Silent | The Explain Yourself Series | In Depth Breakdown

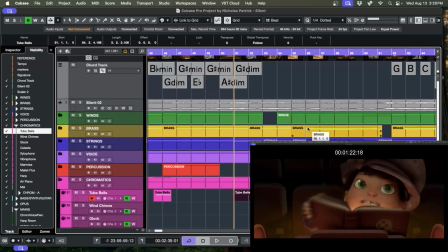24:56 You can go to just about any key from a diminished chord. And we do a very hard emotional shift, and we'll discuss that.
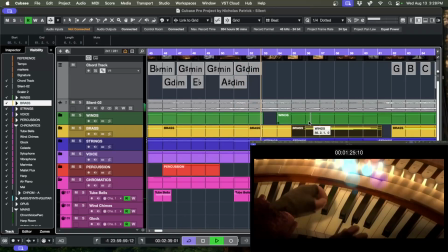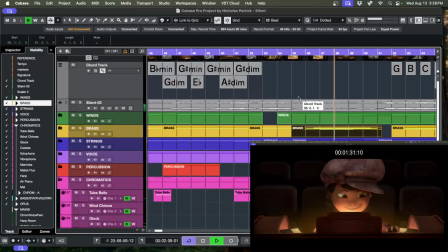So again,
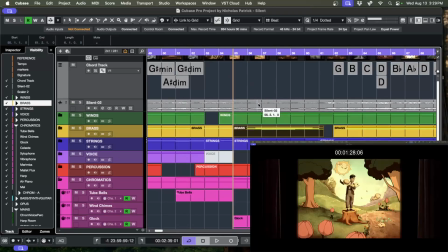25:19 as the composer, what's on the screen tells you what the music needs. All the cues, all the clues are right there. This is clearly on the picture.
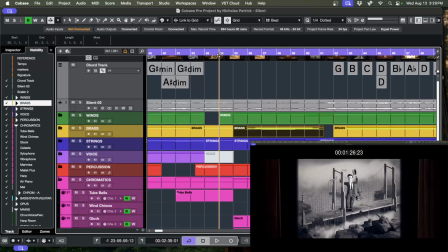25:31 This is clearly a very hard shift from Danger to Happy Sunshine Land.
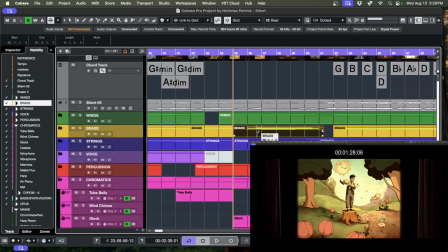25:37 So I change everything. Except for the meter, I change the key. I change the feel. I change the instruments. I change the tempo. I change the dynamics. I change literally everything because this is such a hard shift.
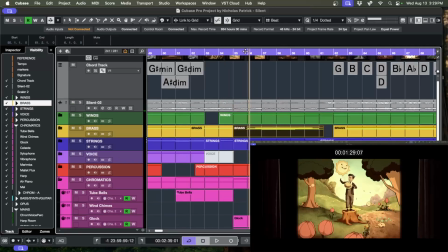25:56 So I shift hard musically. Right from here to here.
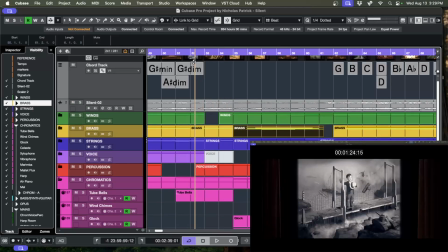26:01 Let's do it one more time.
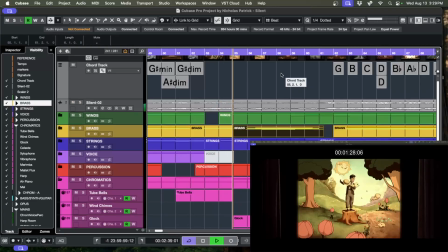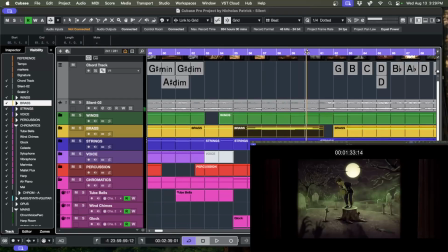26:11 And then of course there's another hard shift right there. I blend in a little
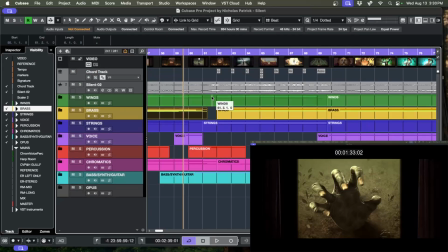26:19 sound design that sounds scary, as well as something cartoony sounding.
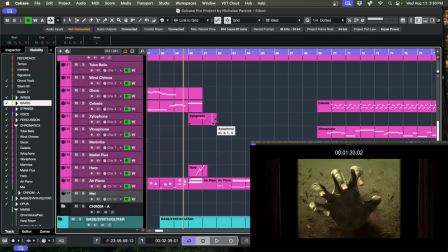26:25 So when he's running, you can hear the little xylophone for his feet, as well as you can hear the trill in the clarinets.
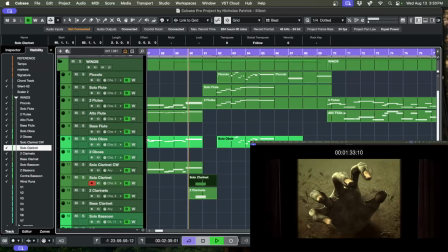26:39 There's a whole tone trill just to soften it up a little bit. Also, I blended in a
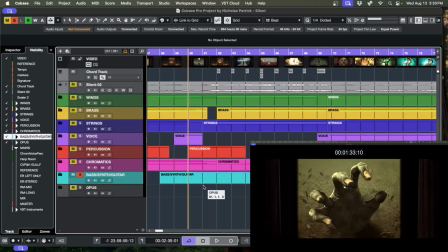26:52 sound design effect. This is kind of a scratching cymbal effect. In horror, in another context, that would be terrifying, but it's tucked underneath and it's blended in there.
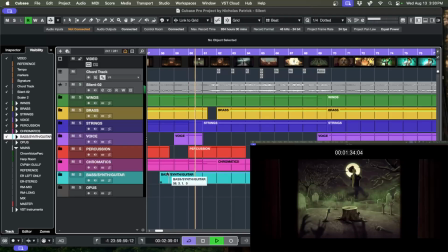27:04 I want there to be something scary in there, so usually atonal is a great way to go for scary.
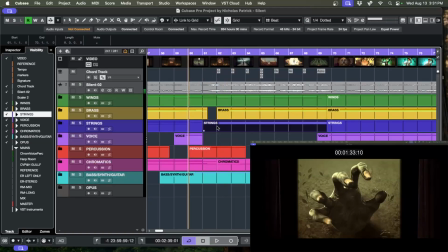27:14 So this section here is another non-diatonic section.
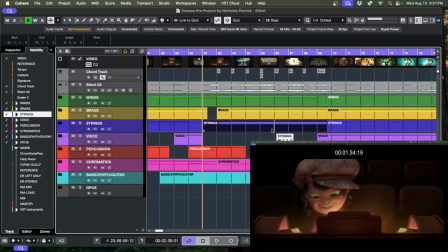27:19 It felt like a montage, a movie montage for me. And in movie montage, it doesn't really zero in on the characters. It kind of pulls back and gives you an overview feeling, musically that is.
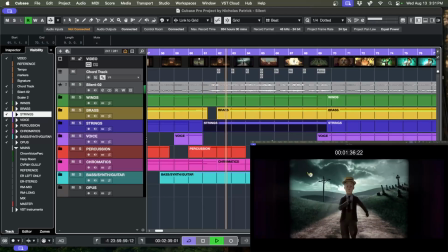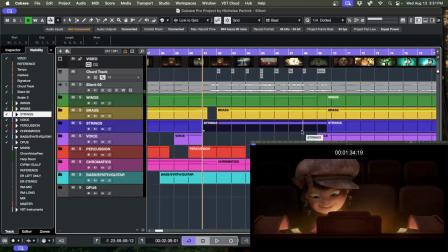27:37 And how does that music serve the film? Well, it's kind of larger than life. It's big. It's very cinematic. It's wonderful. And non-diatonic is a great way to get those cinematic feelings. But then I shift hard.
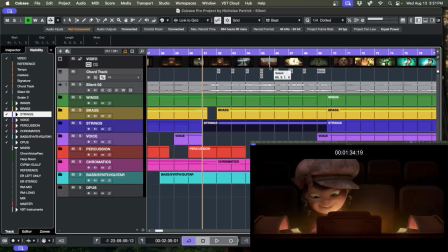27:51 When he jumps off the building and there's an explosion, he's passing through a different genre of movie. It's like an action movie genre. So, and it's just too delicious for me to not musically acknowledge that. So I throw in some staccatos to raise the tension, the ante.
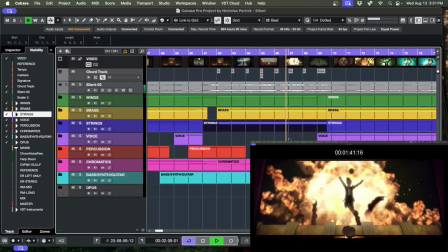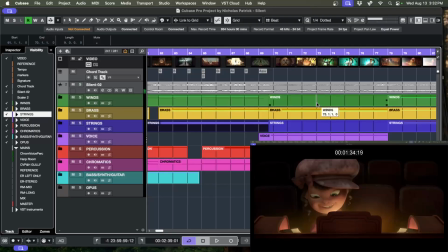28:17 And it feels really big, and it feels like it might get even bigger. I'm kind of subverting the audience's expectations because I'm about to take it way down. This next section is when he's in the Alice in Wonderland kind of ethereal place,
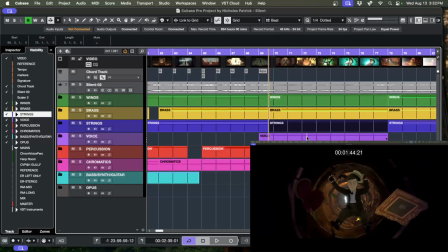28:36 and I try to musically represent that while bringing back the main idea.
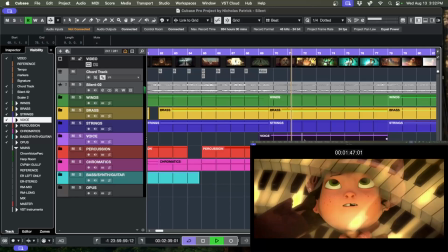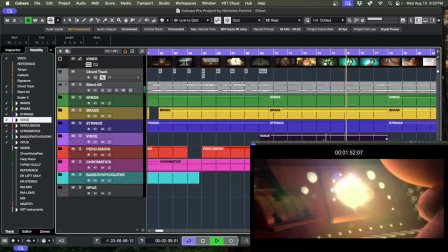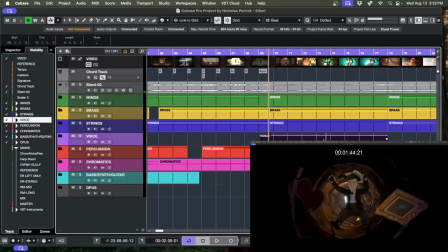28:51 So we bring back the main idea. It feels very ethereal. There's no rhythm, if you notice. There's nothing driving it forward. The music, that is.
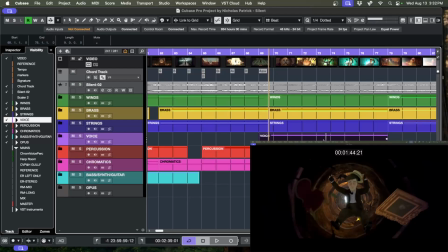29:04 There's just a little bit of brass, a little bit of choir, and there are these hypnotic little chimes tucked underneath that are just kind of going wild, building an ambiance. Now,
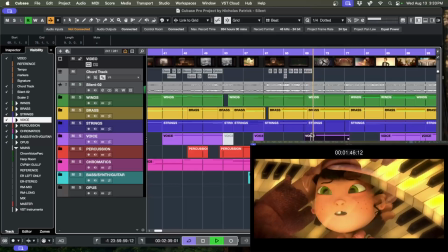29:19 we're nearing the end of the film, which is why it's time to bring back the main idea.
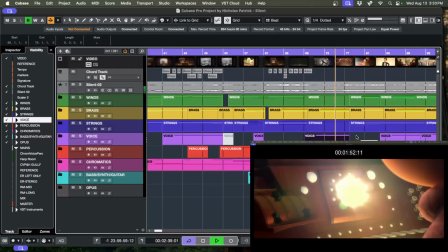So I switched to another non-diatonic, very cinematic chord progression for when she pushes this button here and something magical is happening.
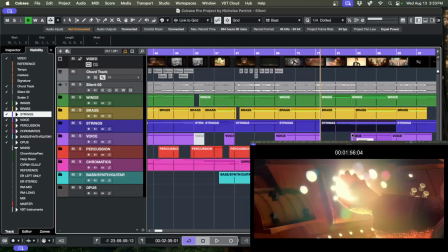29:40 But I could have kept going. I could have played the melody 3 times.
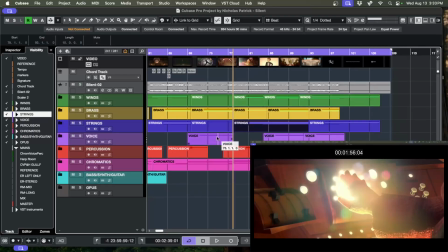29:45 1, 2, 3. but I didn't. I wanted to break away from it for contrast. I wanted to have this big moment and then come back to it. When we hear it again, it'll be full dynamics.
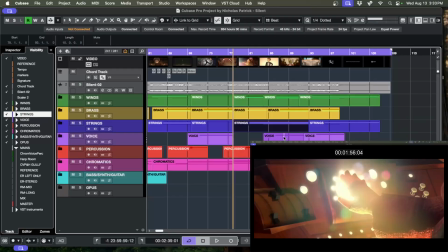30:01 This is the big moment. So all the instruments are turned up to 11, right? The intensity of the players is max. So we have it soft, and we have we depart from it, right?
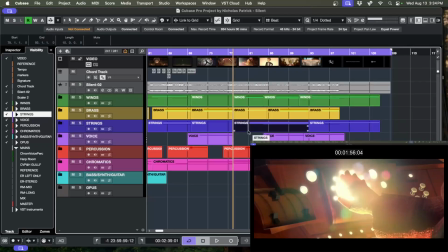30:13 We depart from the main melody, and then we come right back to it full blast. And I think this has a really great effect for impact.
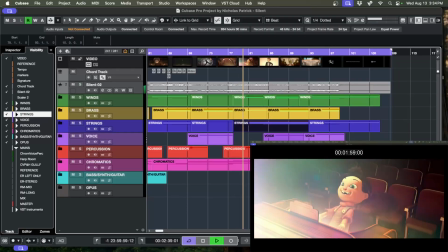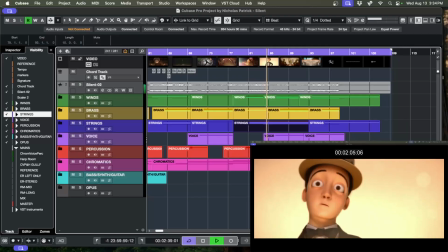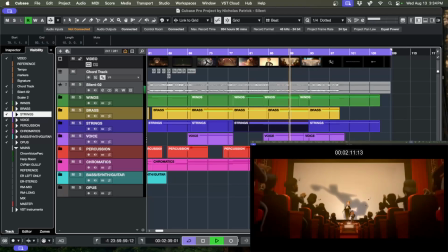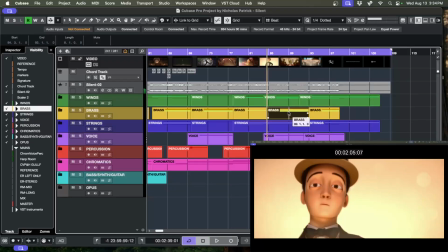30:41 So we're hearing it again, full blast, all the sections playing in harmony, playing maximum intensity. This feels, it no longer feels just magical. It feels like celebration. It feels celebratory, right?
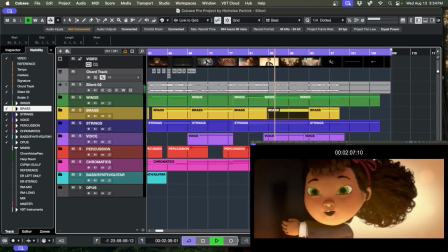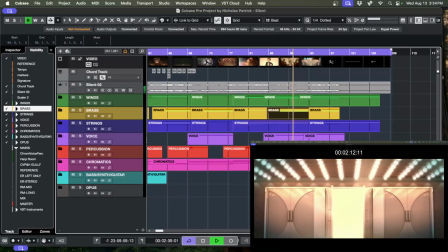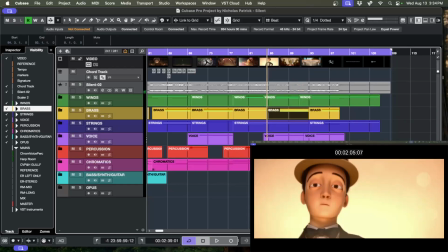31:08 And how does this serve the film? Well, it's the big moment. It's the big moment, so it's time to go big, right? The next thing we're going to hear is just a bombastic outro. It's something that's interesting to notice.
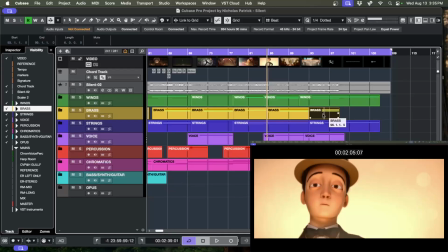31:22 That this is in Lydian, so the chord progression is going back and forth between 4 and 5, 4 and 5. But it never quite hits the 1, right? The 1 is what makes it feel like home. So the very last chord that I hit is the 1.
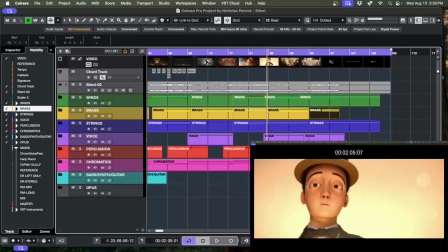31:40 I essentially end on a major feel, and that makes it feel like a sense of completion.
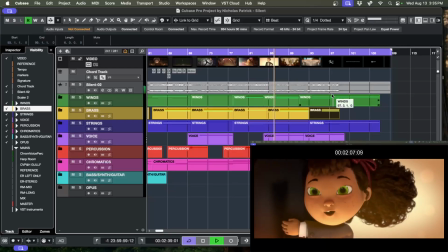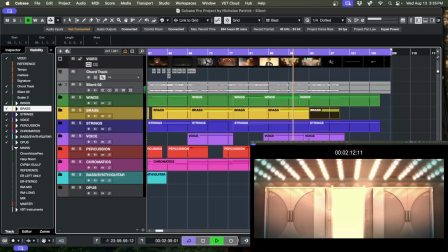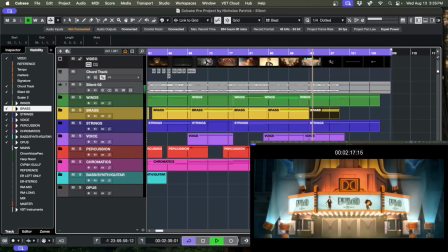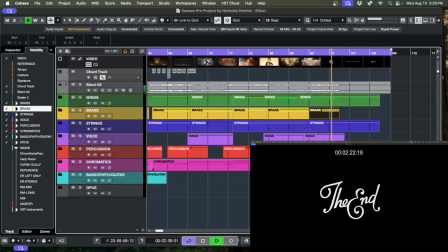Okay, so that is my rescore breakdown. Thank you guys for checking it out, and we'll see you on the next one.